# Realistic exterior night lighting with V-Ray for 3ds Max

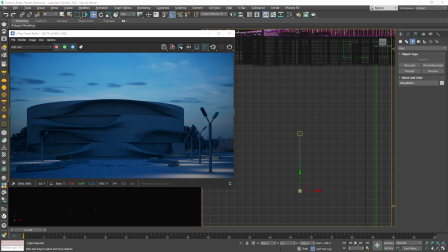[4:13]
IES lights are very useful for architectural renderings, as they use real-world data from manufacturers to recreate how light spreads from an actual lamp.
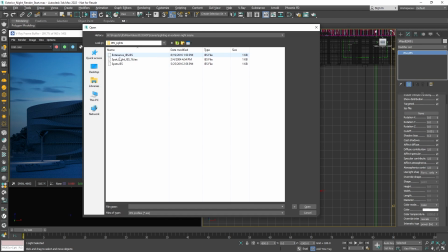[4:24]
For the IES light to work properly, it needs an IES file loaded in it, which contains the lighting data.
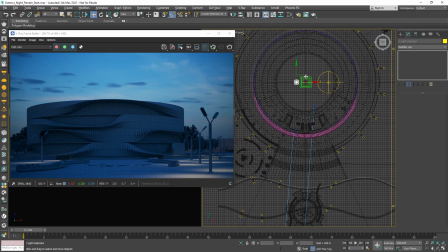[4:32]
Okay, let's instance the IES light around the building where we have geometry
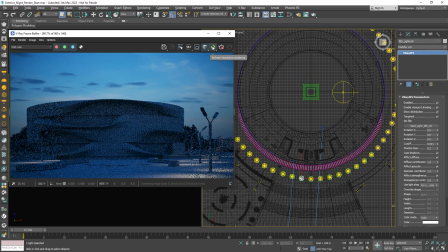[4:37]
for lamps and we can get back to interactive rendering so that we can tweak the lighting. There are a few steps that are pretty much the same as with the rectangle light, like tweaking the intensity and color of the IES light so that they complement our image well.
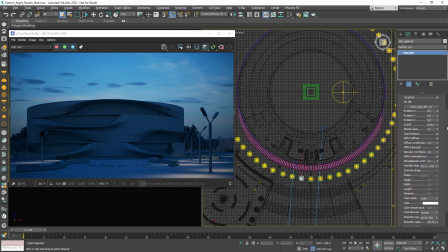[4:54]
Again, going with a warm tone, and with the particular scene we might need to crank up the intensity of the IES to something around 500,000 so that it looks good. This value will depend on the scene camera exposure, and the IS file that is being used.
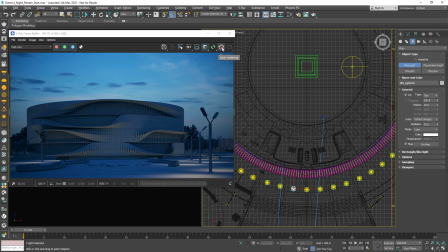[5:13]
With all that done, all we're left to do is create the interior lighting for the building. For that, we'll use the V-Ray disc light. Create one from the V-Ray toolbar and let's place it in the scene.
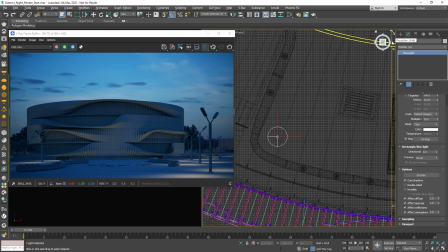[5:27]
Name it appropriately. For the interior lighting, I will rely on small sources placed around the ceiling of the
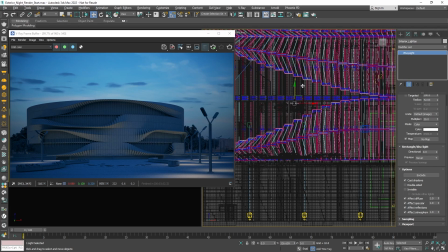[5:35]
building on every floor to better imitate the lighting in a building. That's why I will set the radius to 15 and instance the light all over each floor of the building.
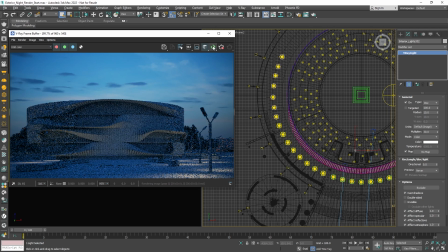[5:47]
The lighting setup can also be simplified with fewer, larger sources of light. Now, because of the material override we have set up, we can't really see how the lights affect our scene. An easy workaround is to simply hide the window's geometry so that we can see inside.
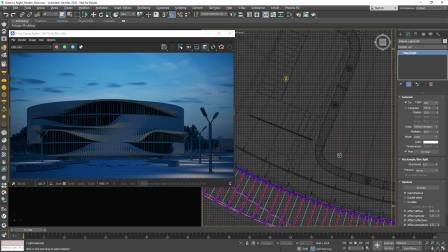[6:06]
The settings of the disc light are almost the same as that of other V-Ray lights.
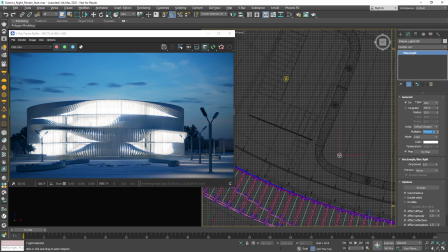[6:12]
Again, we will focus on changing the intensity and the color of the light, and again, we will go with a warm hue. But since I want the interior to pop up a bit more in the image, I will make it more saturated than the other lights we've placed.
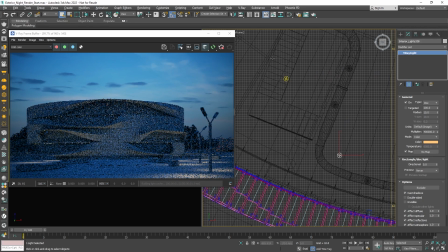[6:28]
With everything set, we can unhide the window's geometry and also disable debug shading.
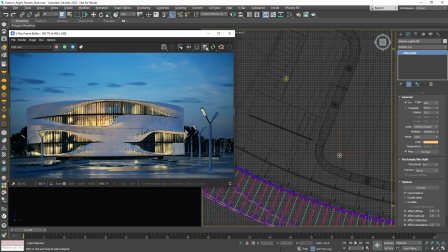[6:35]
Let's let the image render for a bit, just so that we get a more accurate idea of what our final render will look like. Now that we have placed quite a lot of lights in our scene, controlling them can become hard. For an easier experience, we can open the V-Ray light lister,
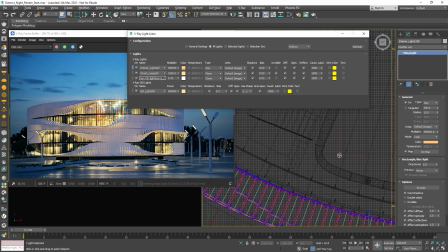[6:52]
where we have all the scene lights with some of their more commonly used settings listed. From here, we can easily make the interior lights invisible, so that we don't see the disc lights themselves. You can notice that even though they're invisible, we can still see them in the reflections.
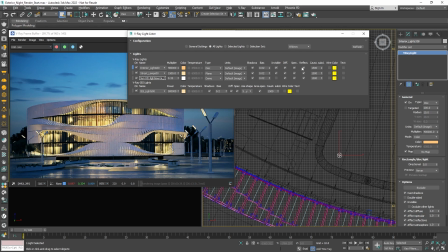[7:11]
So let's remove the check mark from reflections. Okay, now that the lighting is set, we can prepare things for production rendering.
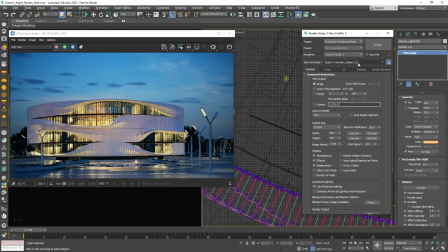[7:20]
Let's open up the render settings and first switch back to the V-Ray denoiser, as it is more accurate than the NVIDIA AI denoiser. Then we can set the resolution and furthermore lower the noise threshold a bit,
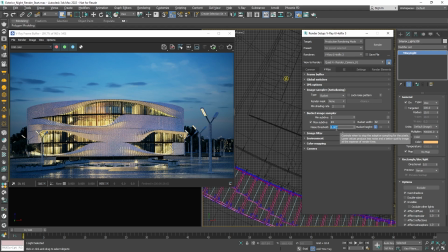[7:35]
so that we get a cleaner image from the raw render, and not have to rely as much on denoising. Don't forget to save your render from the VFB once rendering is done.
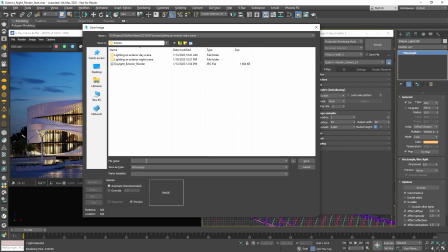[7:47]
Click the save icon, pick a name and image file format for your render and click save.
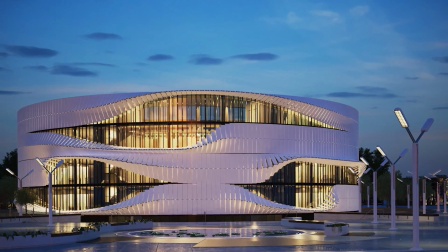[7:54]
Now that you've learned how to set up nighttime lighting for your renders, feel free to check out the rest of our tutorials for V-Ray for 3ds Max.